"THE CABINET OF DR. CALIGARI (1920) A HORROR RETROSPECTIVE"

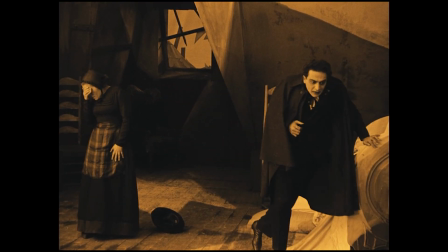[4:17]
The painted shadows eliminated the need for complex lighting setups, which saved both time and money during production.
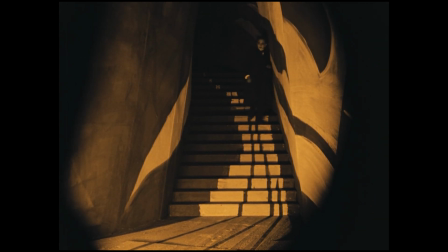[4:24]
The result was a unique theatrical quality that made every frame of the film feel like a work of art.
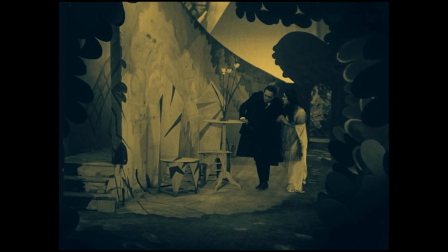[4:32]
The filming process itself was tightly controlled.
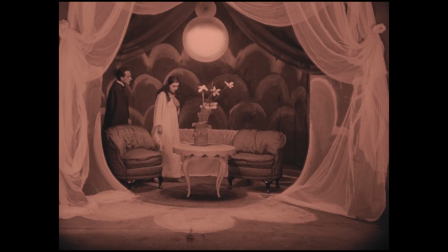[4:35]
Almost every scene was shot on indoor sound stages, giving the filmmakers complete control over the environment. This decision allowed them to maintain the film's surreal aesthetic, but also meant that meticulous planning was required for every shot.
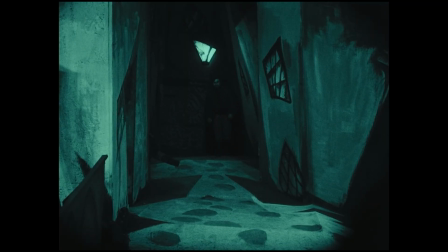[4:50]
The filmmakers had to think carefully about how the exaggerated sets and painted backdrops would frame the action. The film's budget, while modest even by the standards of its time, was used efficiently.
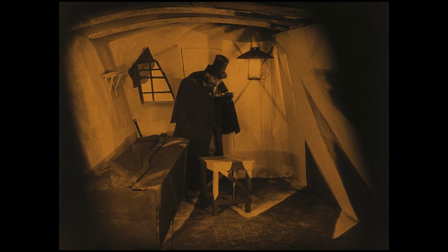[5:03]
By focusing on stylized visuals rather than expensive locations or props,
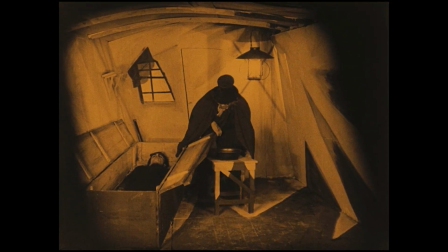[5:07]
the production team created a timeless and evocative atmosphere on a limited financial scale.
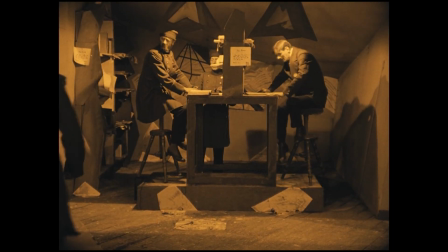[5:14]
The costumes also played a critical role in reinforcing the expressionist aesthetic.
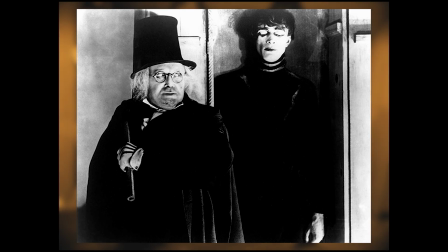[5:20]
Dr. Caligari's long black coat and Caesara's skin-tight dark outfit added to their sinister and otherworldly appearances.
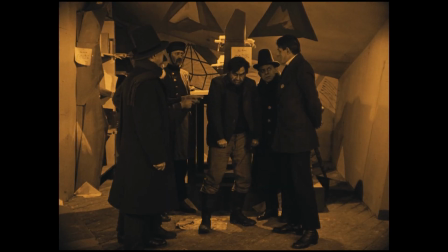[5:28]
Even the townspeople were dressed in costumes that felt slightly off-kilter, subtly emphasizing the film's distorted reality.
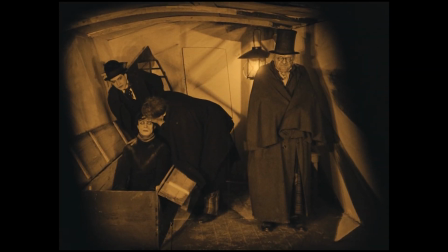[5:37]
In the end, the Cabinet of Dr. Caligari was a collaborative triumph, from the production designer's bold vision to the actors' intense performances and Wine's direction.
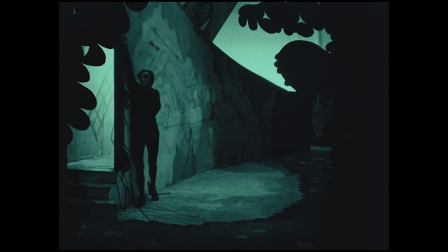[5:47]
Every element of the filming process contributed to the creation of one of cinema's most visually striking and psychologically intense movies.
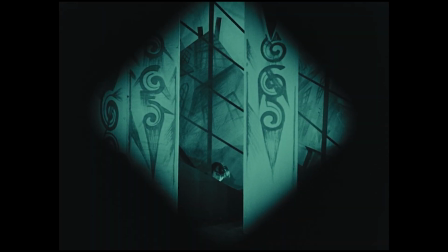[5:56]
Despite its budgetary limitations, the film's innovative use of sets, lighting, and performance transcended its constraints,
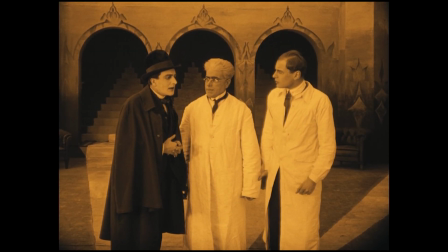[6:04]
proving that creativity and vision can outweigh financial resources. The result was a film that not only defined German expressionism,
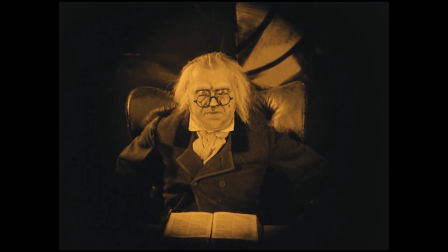[6:12]
but also set the stage for a century of stylistic and narrative innovation in cinema.
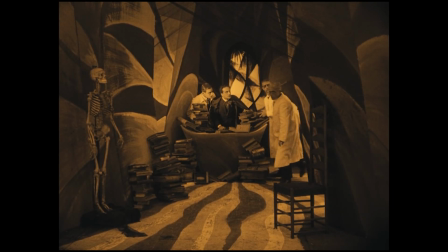[6:23]
Released on February the 26th,
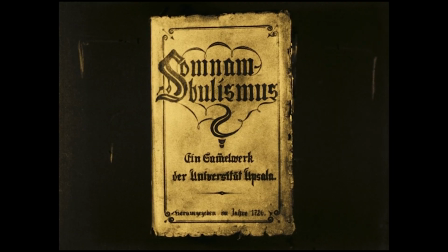[6:26]
1920, less than 1 month after being filmed, The Cabinet of Dr. Caligari was an instant success in Germany and soon internationally.
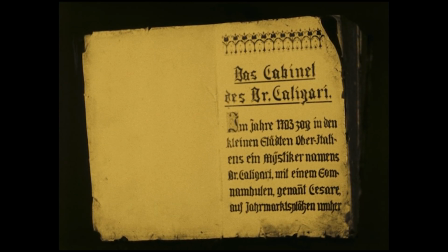[6:36]
Critics praised its innovative style and psychological depth.
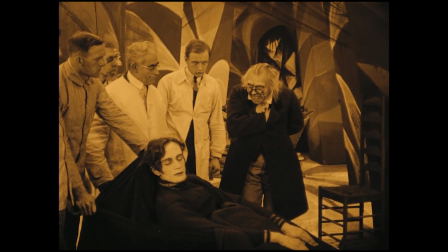[6:40]
It stood out from the straightforward realism of other films of the time, captivating audiences with its boldness.
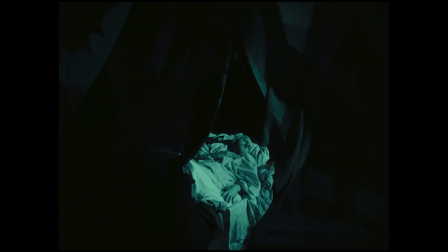[6:46]
The premiere was highly successful, showing at the theatre for 4 weeks, an unusual amount for the time, and then returning 2 weeks later.
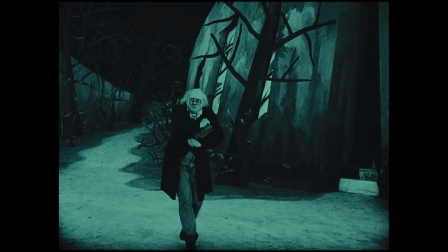[6:55]
The film was also seen as a political allegory,
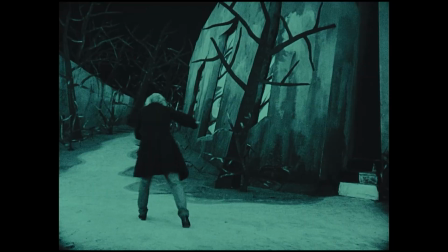[6:59]
critiquing the authoritarian structures that led to World War I. This layer of meaning added to its cultural impact, making it more than just a horror movie.
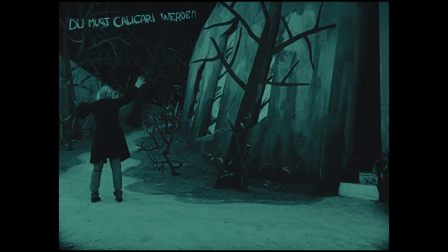[7:07]
It was a statement.
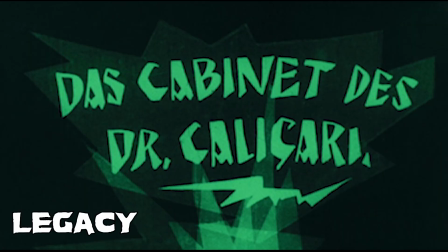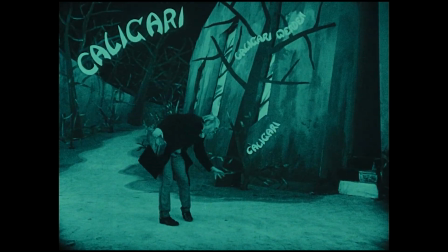[7:14]
The legacy of the Cabinet of Dr. Caligari is vast and far-reaching, shaping the course of cinema and popular culture for over a century.
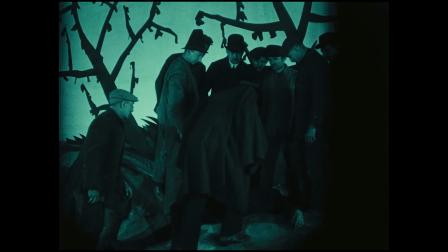[7:23]
The influence can be felt across multiple genres, from horror and psychological thrillers to film noir and even science fiction,
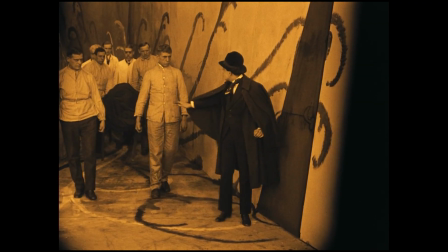[7:31]
but its impact goes beyond stylistic imitation.
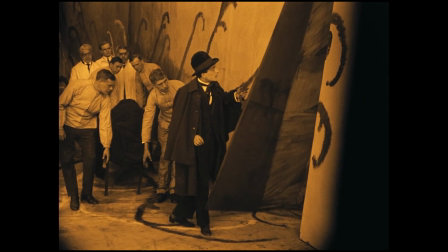[7:34]
It changed the way filmmakers approached visual storytelling, psychological themes, and the art of cinema itself.
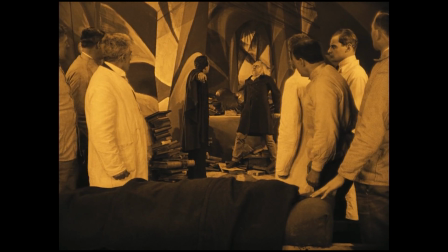[7:41]
To start, Caligari is widely regarded as the first true horror movie.
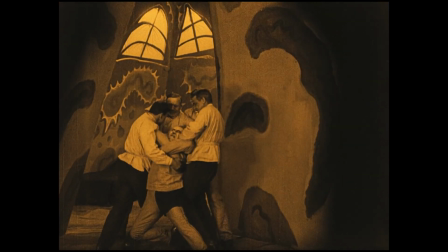[7:47]
While earlier movies like Le Manoir du Diable in 1896 toyed with its supernatural themes,
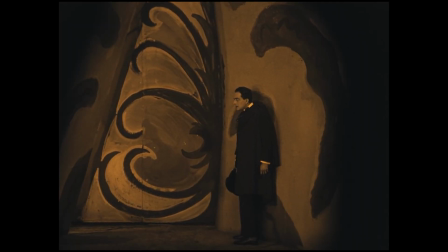[7:55]
Caligari was the first to craft a deeply unsettling atmosphere using its visual style, narrative twists, and psychological tension.
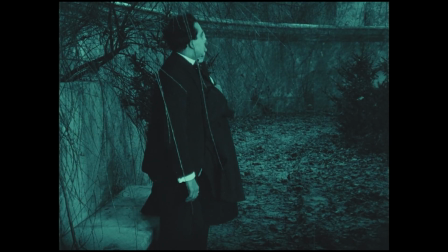[8:04]
It laid the groundwork for the horror genre as we all know it today,
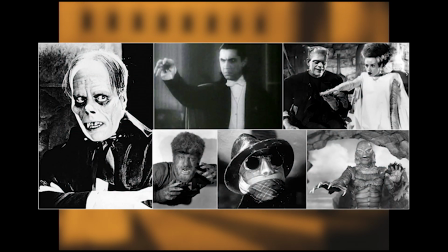[8:08]
influencing everything from the universal monster movies of the 30s to modern psychological horror classics like The Babadook and Hereditary.
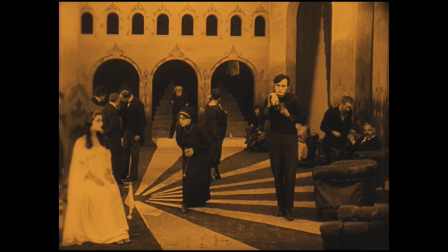[8:18]
Caligari also had a profound influence on German cinema, particularly during the Weimar Republic.